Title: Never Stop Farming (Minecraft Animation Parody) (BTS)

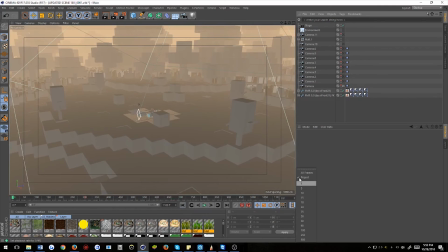Now I want to go slow motion because it makes it's more dramatic. So I am gonna do it like this, but just watch.
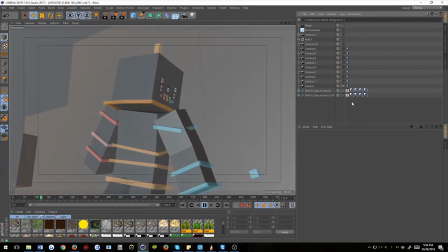And he wakes up.
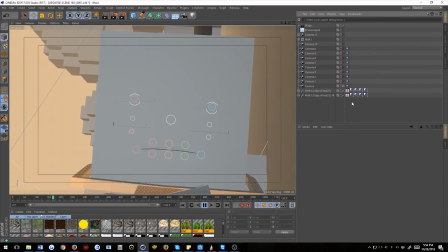Are you dead, my son? Wake up. Live. Your true nature is not to be on the floor. You have a wife, a child.
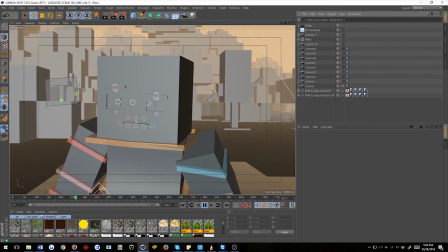See to them now.
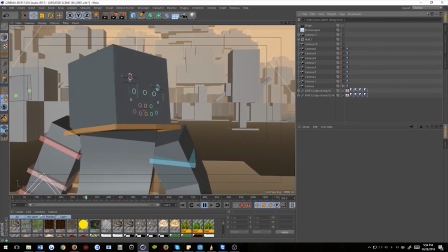Come on. Get up.
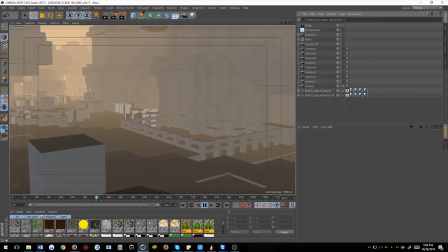Your home is over there.
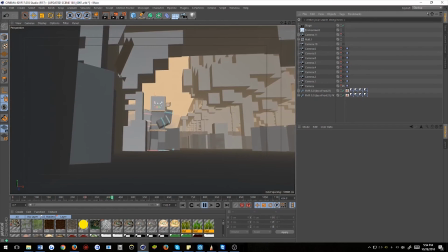It's time to rise.
And it's just like this whole slow motion kind of dramatic feel that you can feel with this song.
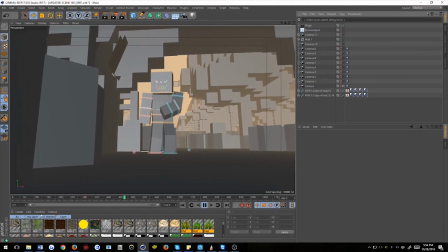Just like, I wish I could have just like did a little clip of this. I still don't know if if I could.
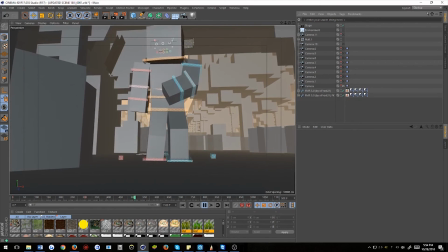It would be cool just to go back and just do that, just so that way I have that on the channel. But
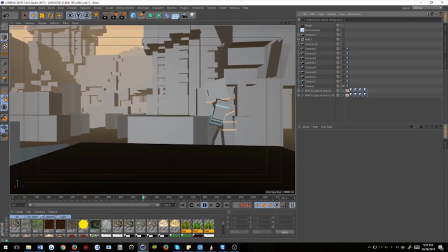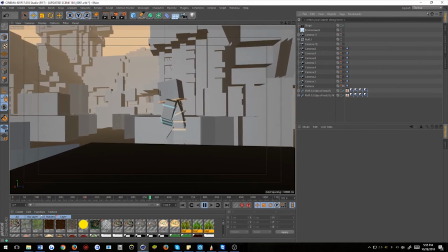this whole this music is beautiful for this.
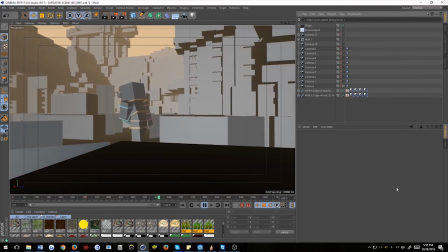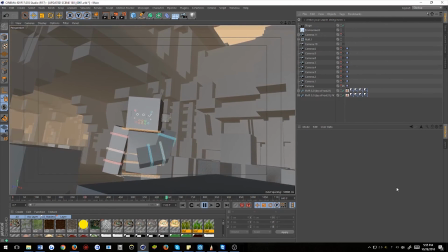Oh, poor Unspeakable.
I can't live anymore. It's over.
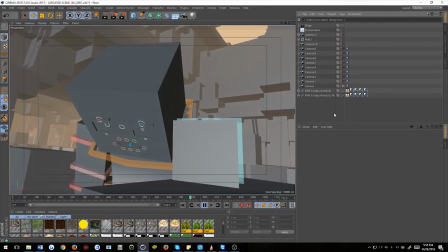It's done. Sarah, I love you. I've always
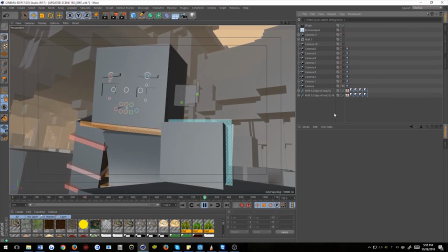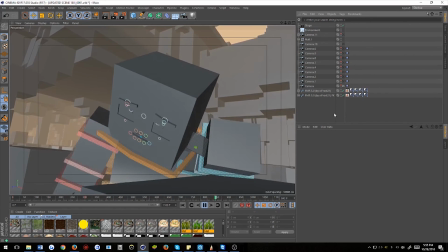loved you. Goodbye, cruel world. Goodbye.
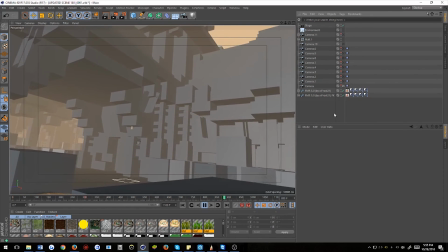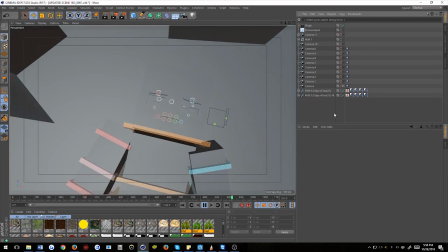And there goes Unspeakable.
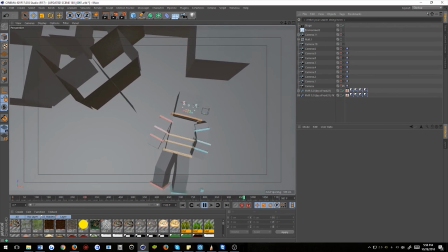And this shot panning up, this was totally inspired by the Game of Thrones.
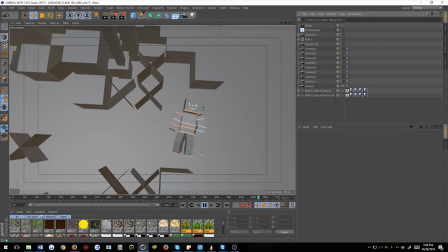If people understand what this shot kind of, if you don't know, you have to watch Game of Thrones to understand.
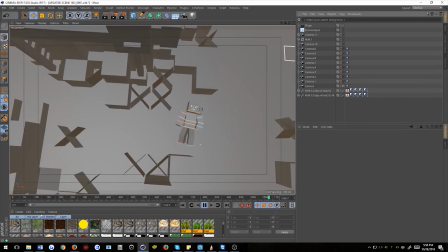This shot.
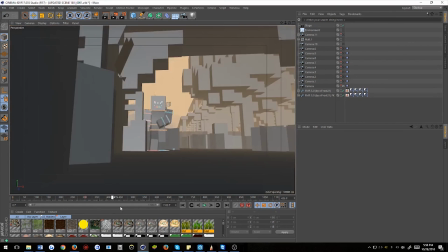So basically that's what I was hoping for. I was hoping for that whole kind of really dramatic thing, but maybe I'll still be able,
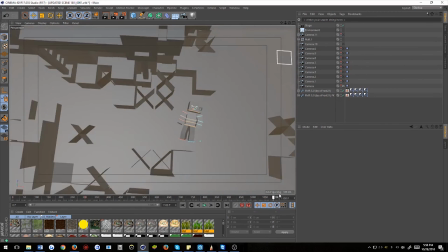in the future, I'll still be able to render this out and just give it a different feel,
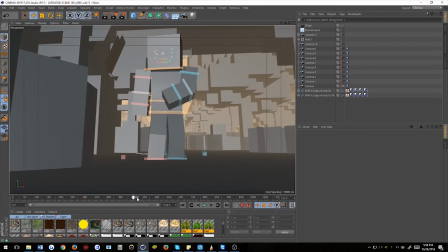maybe a different texture, something like that, so that way it doesn't infringe with Unspeakable's parody.
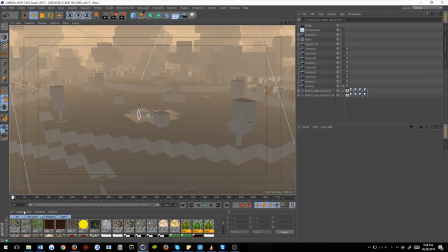But I still really, really, really love this. Yeah.
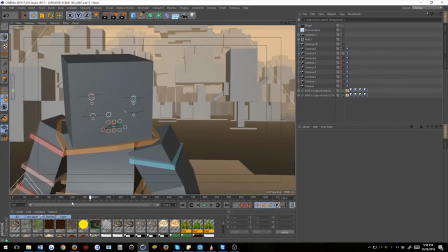I might have to ask Nathan to do that because that was awesome.
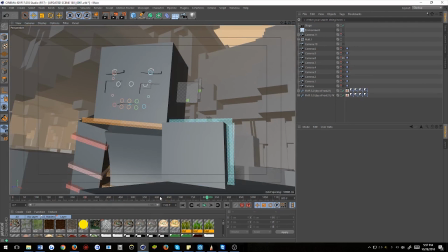So just let me know if you guys want a rendered version of this with that song, because I really think that would be amazing,
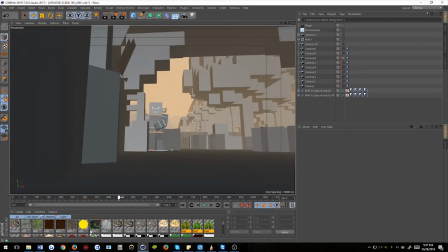and it would just like give another dynamic to the parody aside from like the really happy thing.
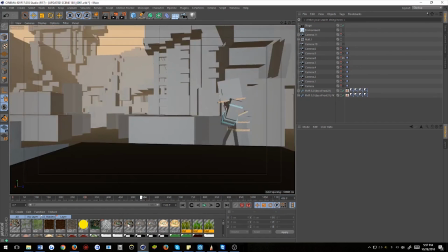So, but yeah, just let me know.
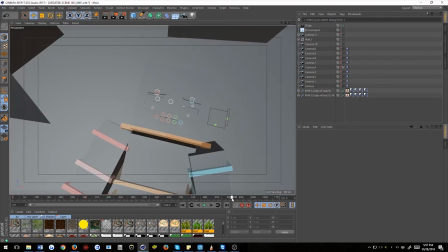So I think this concludes this episode of, or behind the scenes kind of video of that,
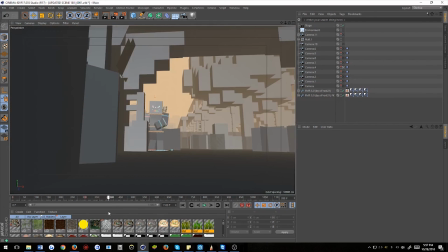and I hope you guys kind of like saw some things that maybe you didn't know or you didn't understand, or maybe I kind of like enlightened. I know the only thing I teached about was like my block map thing,
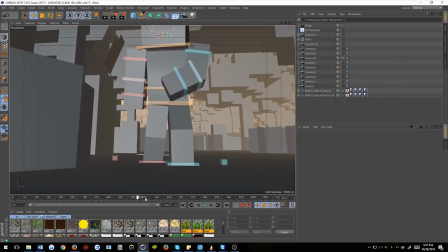but I'm just trying to make these kind of short so that way there's some reference of behind the scenes how everything was made.